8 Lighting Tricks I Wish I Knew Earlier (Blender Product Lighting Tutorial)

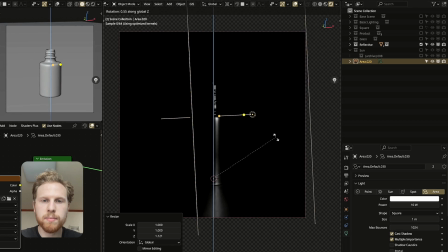So I also like to scale it up in the z-axis, make it really tall, a little bit wider, and also make it stronger.
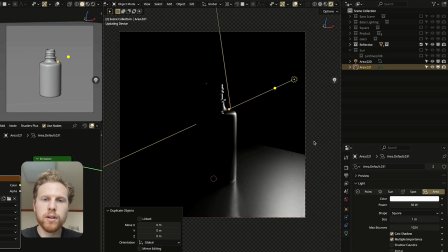And let's put two lights in the background on each side.
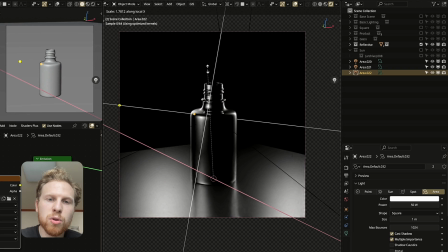And let's put two lights in the front like this, because we don't want too much black areas on our metal bottle like this.
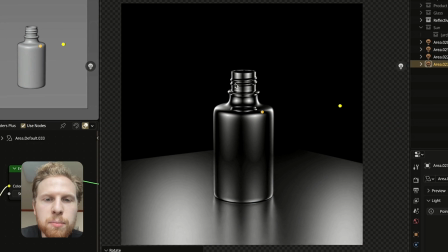And now we have lit a pretty nice metallic object. You can also use HRIs to add some detail, but I try to use HRIs sparingly because you don't have full control over the lighting.
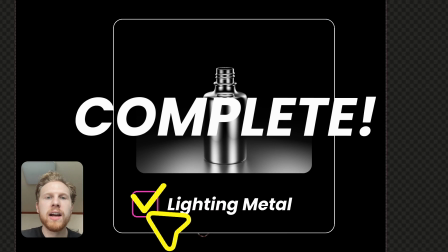And with products, you often want to have full control. And for last one is when to use a sunlight.
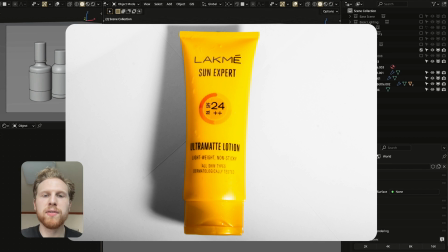Sometimes you have a product with very flat colors and matte surface.
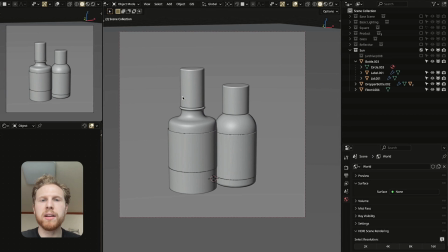And in these situations, you can't really play with the reflections and make it look nice. And I often like to use sunlight.
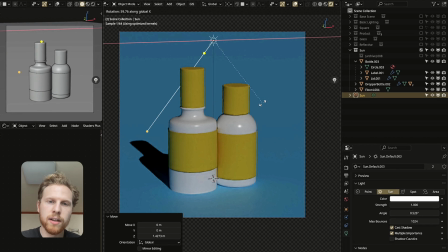So let's add a sunlight here. Let's rotate it like this. And we're already getting a nice light here.
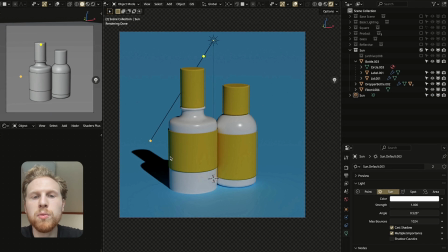So a sunlight is often used if you want hard shadows, which often work well with products that have a very strong flat color. You will often see it in like summertime commercials, like for sunscreen and things like that. And you can also soften the shadows if you want by increasing the angle on the sunlight like this.
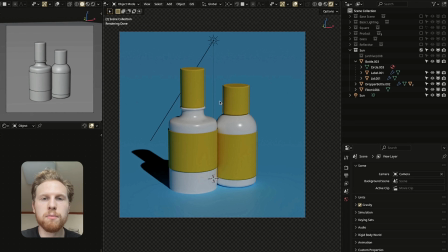And for this, to add some more visual interest, I like to add some gobos, which is texture for the light itself. So let's first add a spotlight. Let's make sure it's lighting up this scene nicely and let's increase it.
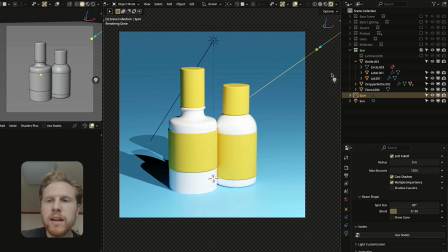Yeah, we probably have to increase the spot size. That looks good. And now make sure the spotlight is selected, go into use nodes and let's add a gobo.
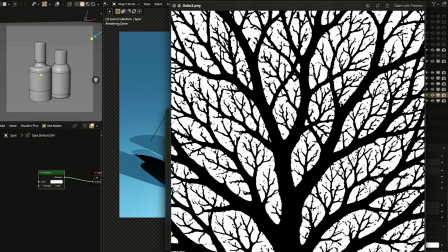So a gobo might look like this. or this, or this, or this, depending on what you're going to use it for.
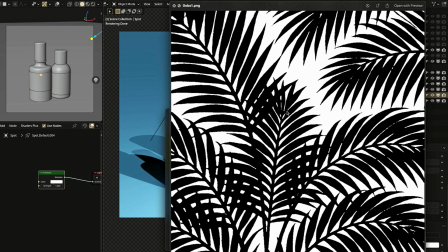It basically applies this image as a texture for the light. So let's choose this one. And all of this is in the Patreon, of course.
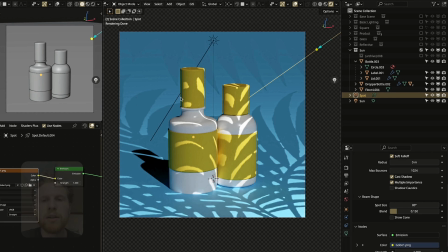Drag it into the shader editor, connect it to color. The shadows are a bit sharp right now, so let's go into the light settings.
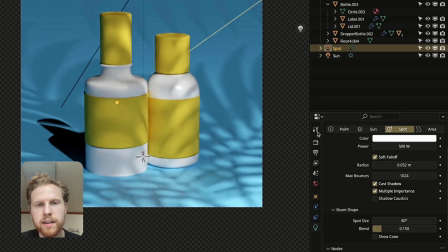And let's increase the radius slightly, like this, I think. And then just position the shadows exactly how you want it to look.
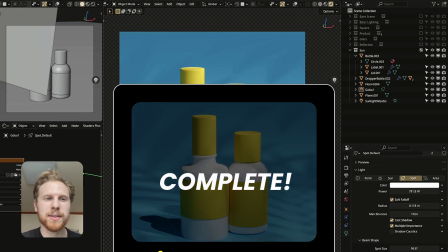All right, that's about it. Thank you for watching and see you in the next one. You made it to the end of the video. That means you're dedicated to learning. And if you want to take your Blender skills seriously or you just need something to stay committed, I just launched a Patreon.
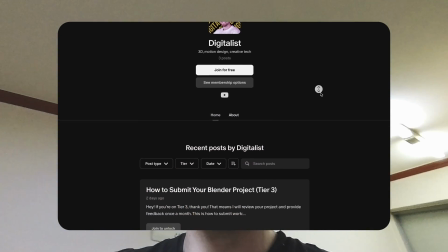And at the third tier, you can send me your blend file and I will record a personal video giving feedback on your project every single month. Link in the description. All right, thanks for watching and see you next time.